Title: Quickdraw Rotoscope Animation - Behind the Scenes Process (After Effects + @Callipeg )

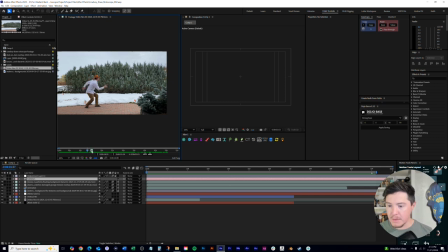245s
And you'll see it, this tiny little green blip right here at the 15-second mark, that was the clip that I chose to use. So just like, boom, standing up to shooting.
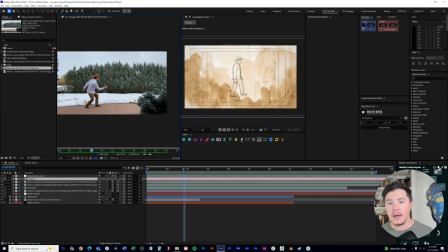259s
Okay, so once I had that, I brought it over to my iPad and did a quick, or I guess not quick,
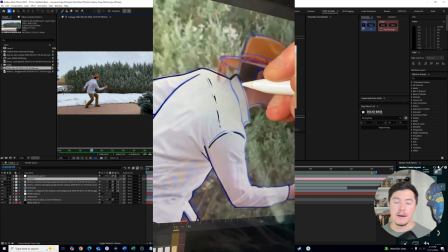266s
I did the rotoscoping animation.
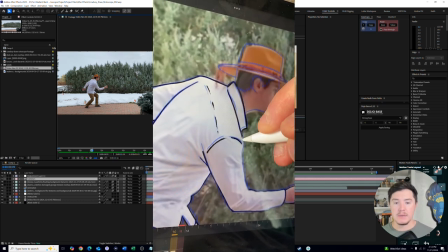270s
So I lowered the frame rate of the animation to about 12 frames per second.
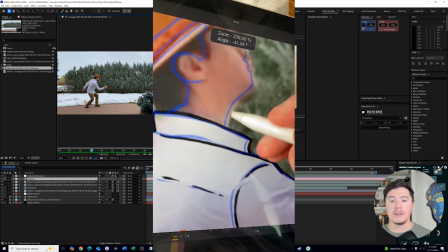276s
So I only had to do with 12 frames and then illustrated over each one of those frames to end up with a
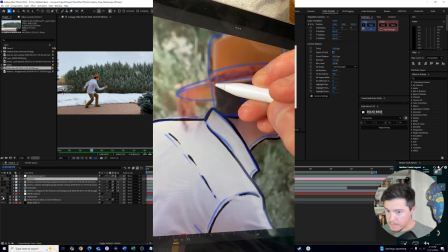289s
animation that looked like this.
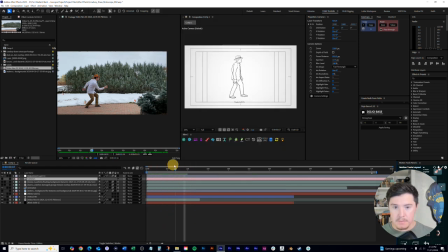and then it disappears. So let's play that. Bang.
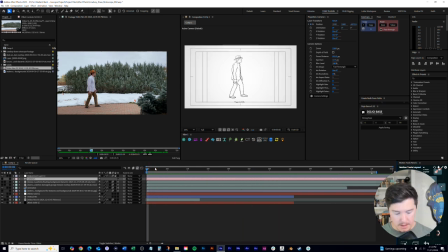312s
And then I can step through it by bang. Okay, so once I had that, then I brought it into After Effects, the software program that you see here,
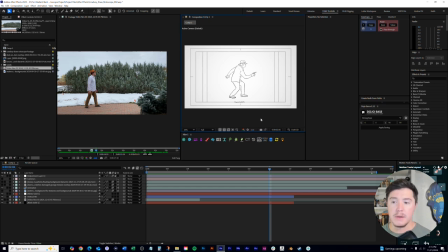330s
and I basically kind of just took it up a notch by adding more aesthetics and background elements and textures and things like that. So one thing I chose was this kind of watercolored wash background.
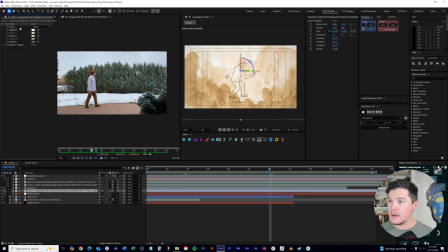343s
I believe it naturally had a blue tint to it, as you can see here.
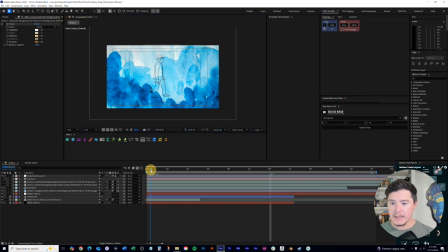352s
And I did like this. I just thought it really kind of changed the mood. I thought this is a great example as well of how color can affect the mood.
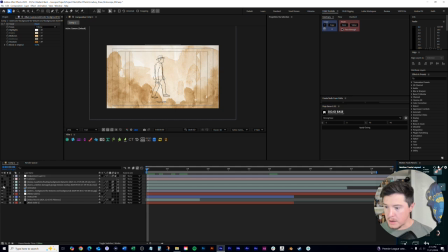366s
And then let's see, what else did I do this? I also added a little bit of dust and scratches.
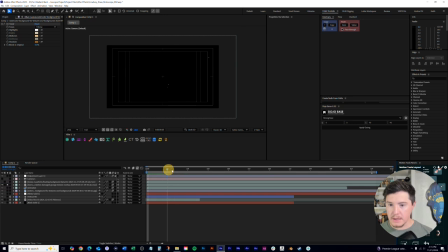373s
Oops. So you'll see I got a little bit of dust and scratches here.
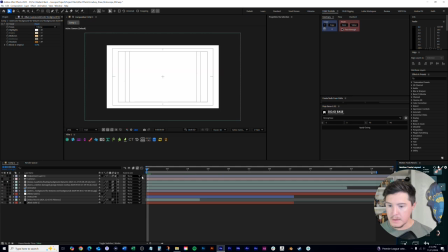379s
And then I also added some kind of particles kind of floating. I think this particular scene is inverted, so you'll see some kind of like water particles.
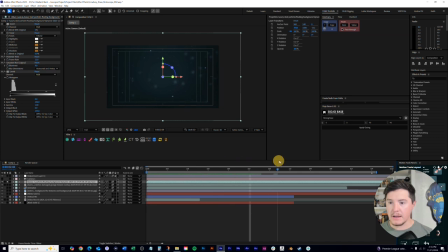391s
I just thought that would kind of add a nice atmospheric element.
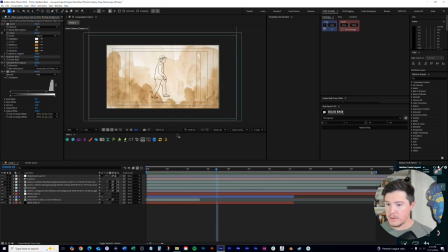399s
And then I also turned this into a 3D camera so that it had some
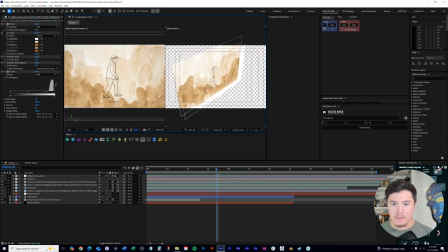408s
depth to it.
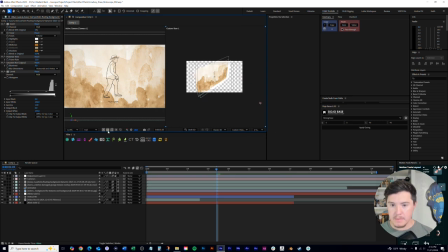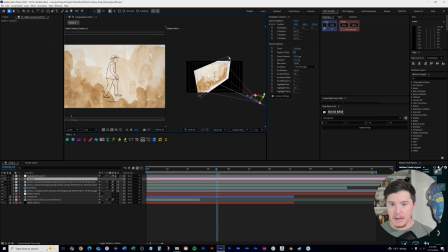414s
And so you'll see we have this 3D camera, and I have my various layers in here of dust, and you'll see this camera is basically panning into the scene. So zooming in and whatnot,
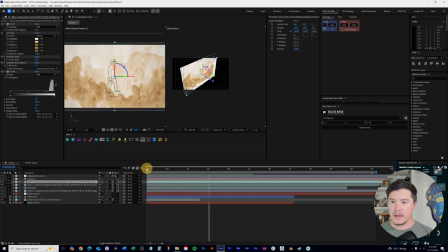430s
just to give it that kind of extra level of depth and appeal to the animation as it plays. Just kind of spice it up. The last thing that I want to just talk about is just kind of the revealing of the lines.
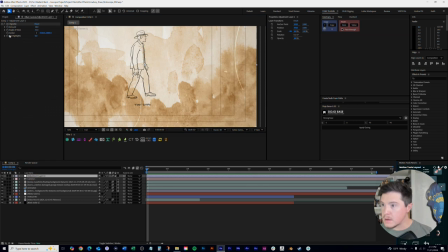445s
Let's see, vignette, animation.
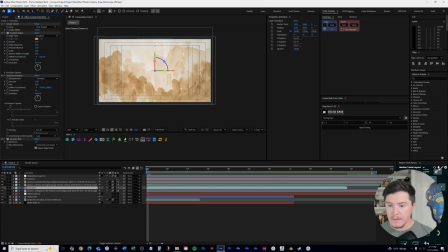451s
I added this choker technique just to kind of have the line work reveal on.
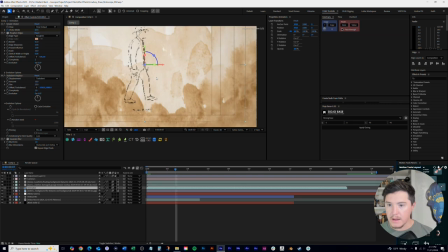459s
So you'll see that the line work appears on. And then at the very end, I had it disappear just to kind of create a little bit more of a start and end to this.
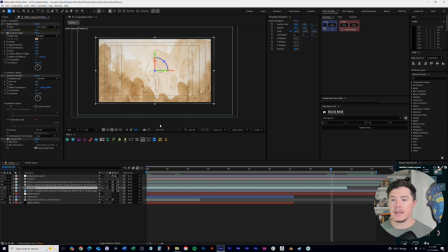473s
All right, that pretty much completes my quick walkthrough of this project. I hope you enjoyed it.
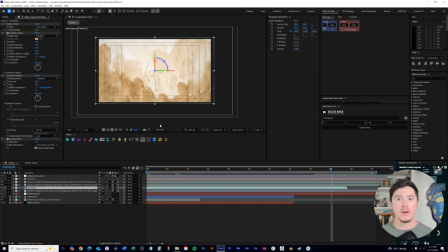482s
Stay tuned for future kind of quick, raw, behind the scenes coverage just like this.